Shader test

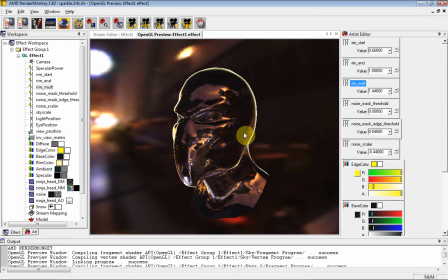[0:13]
So I've been working on some simple shaders this last week or so.
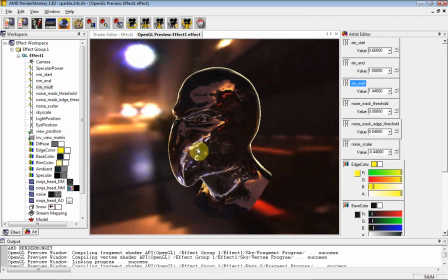[0:20]
I've just been playing with some this morning. So the first one I'm going to show you is this rim highlighting thing. The reason why rim highlighting is kind of useful
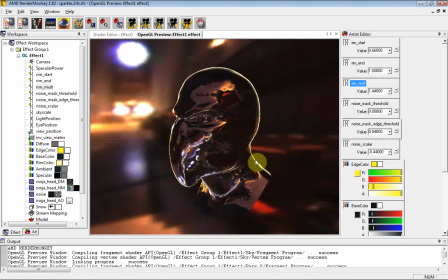[0:35]
is that it helps to bring out the edges of especially curved objects.
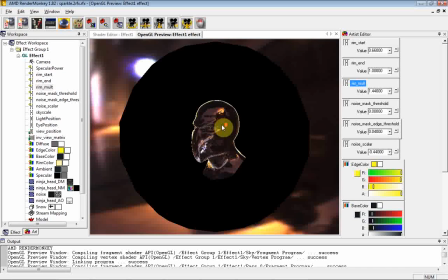[0:41]
So it kind of makes the object pop out from the scene. Some depth buffering issues there.
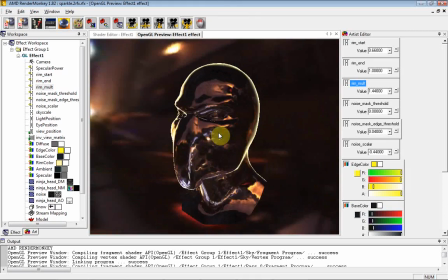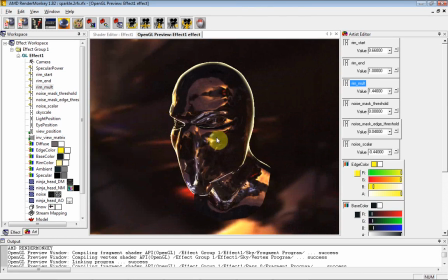[0:53]
So if you look at the actual rim highlight here,
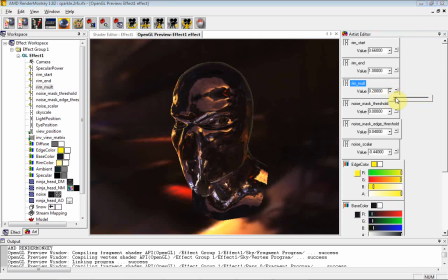[0:59]
you can switch it on and off.
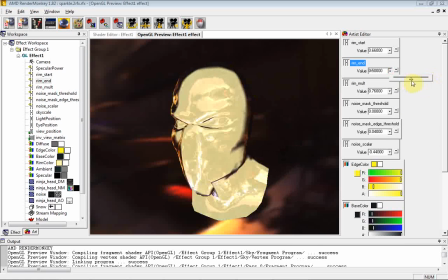[1:01]
This controls the intensity, and then this controls the sort of grazing angle.
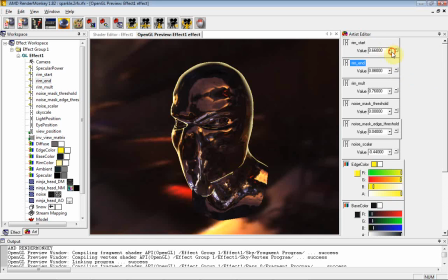[1:12]
Obviously you can go a bit too far, and then this is the sort of inner angle. So you can control how much sort of inner glow there is.
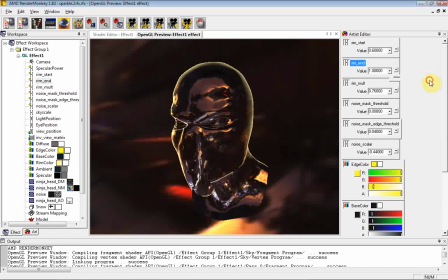[1:28]
It's usually best to sort of leave the end fairly high off.
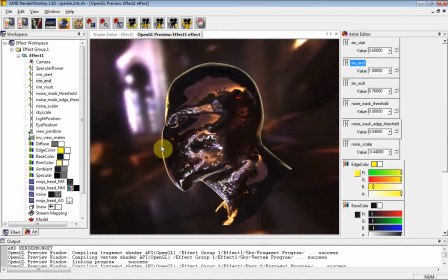[1:34]
What it does is it just gives you that sort of
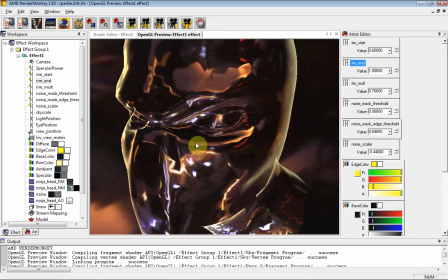[1:41]
nice bit of pulling out of the character.
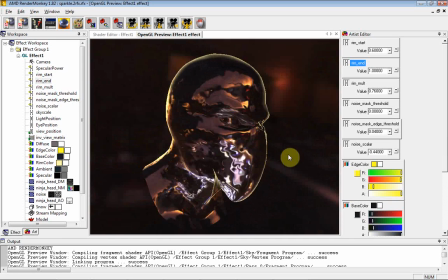[1:48]
Some weird depth issues going on there.
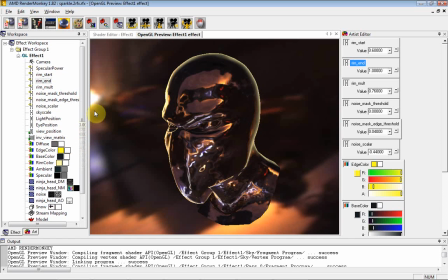[1:53]
Anyway, so the other main one is this one.
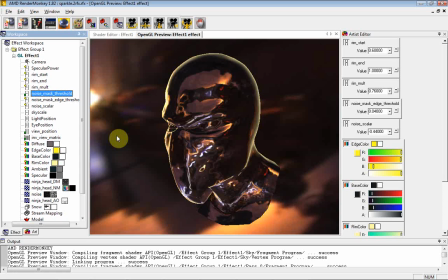[2:04]
And it's kind of the start of a cloaking effect I've been playing around with.
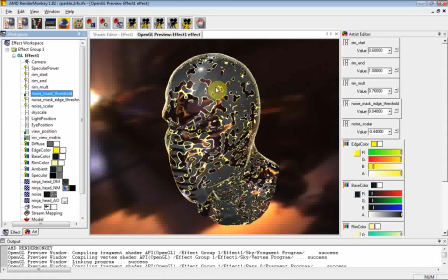[2:10]
The idea is that this should actually be a sort of refraction shader. What that means is that the background will just be slightly refracted, so that it looks as though you're looking through somebody.
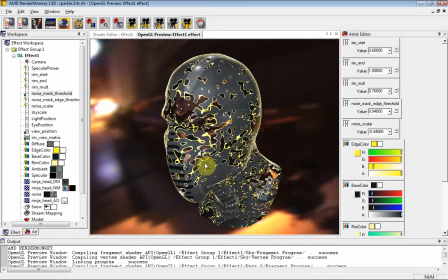[2:25]
Right now it's kind of this weird environment map thing that's not quite right either. And then so that's original output, and then essentially what I do is I take a couple of passes of noise
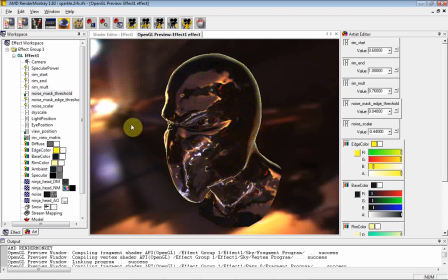[2:42]
and threshold those. So where a particular threshold exists, I essentially either in this version I emit what was already being generated for the sort of environment map pass,
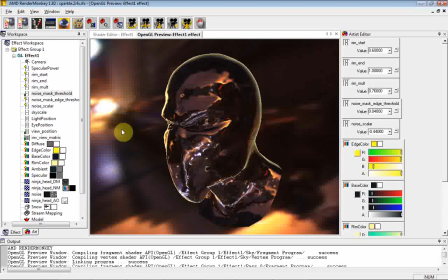[2:59]
but you could also sort of do I'll show you a quick change to that.
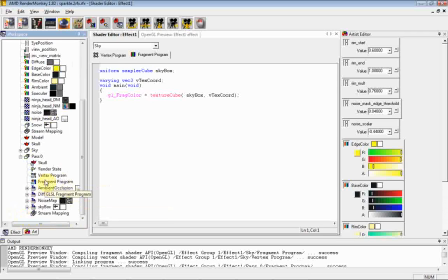[3:05]
Wrong shader, pass 0. Yeah, so instead of that I could just discard the fragment.
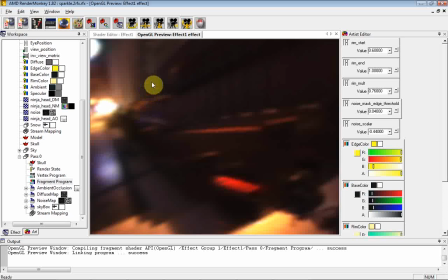What you get is this kind of
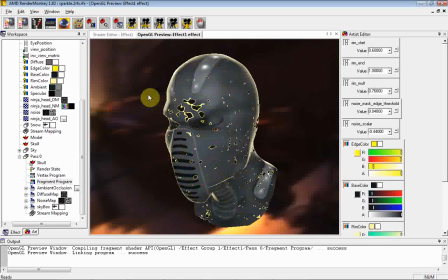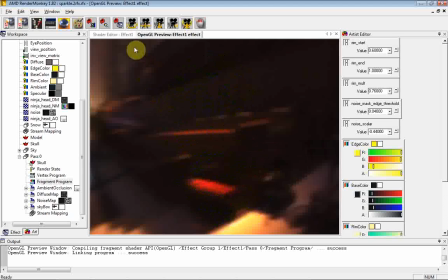[3:34]
fragment discarding kind of thing. The discard just doesn't look very good, does it? 'Cause you really need to go to sort of a glass
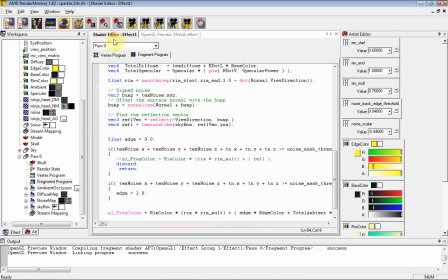[3:43]
refract shader rather than just discarding the fragment. Of course these shaders are kind of still fairly expensive and silly right now. I haven't optimized them at all.
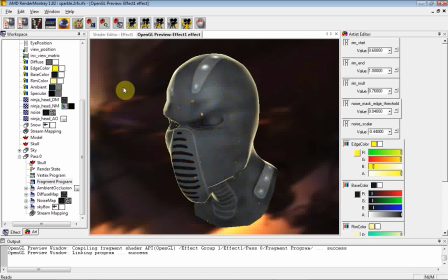But it's fun to play around with the different shaders and just see what you can come up with. I quite like the sort of rim lighting thing. I think that brings out the model reasonably nicely.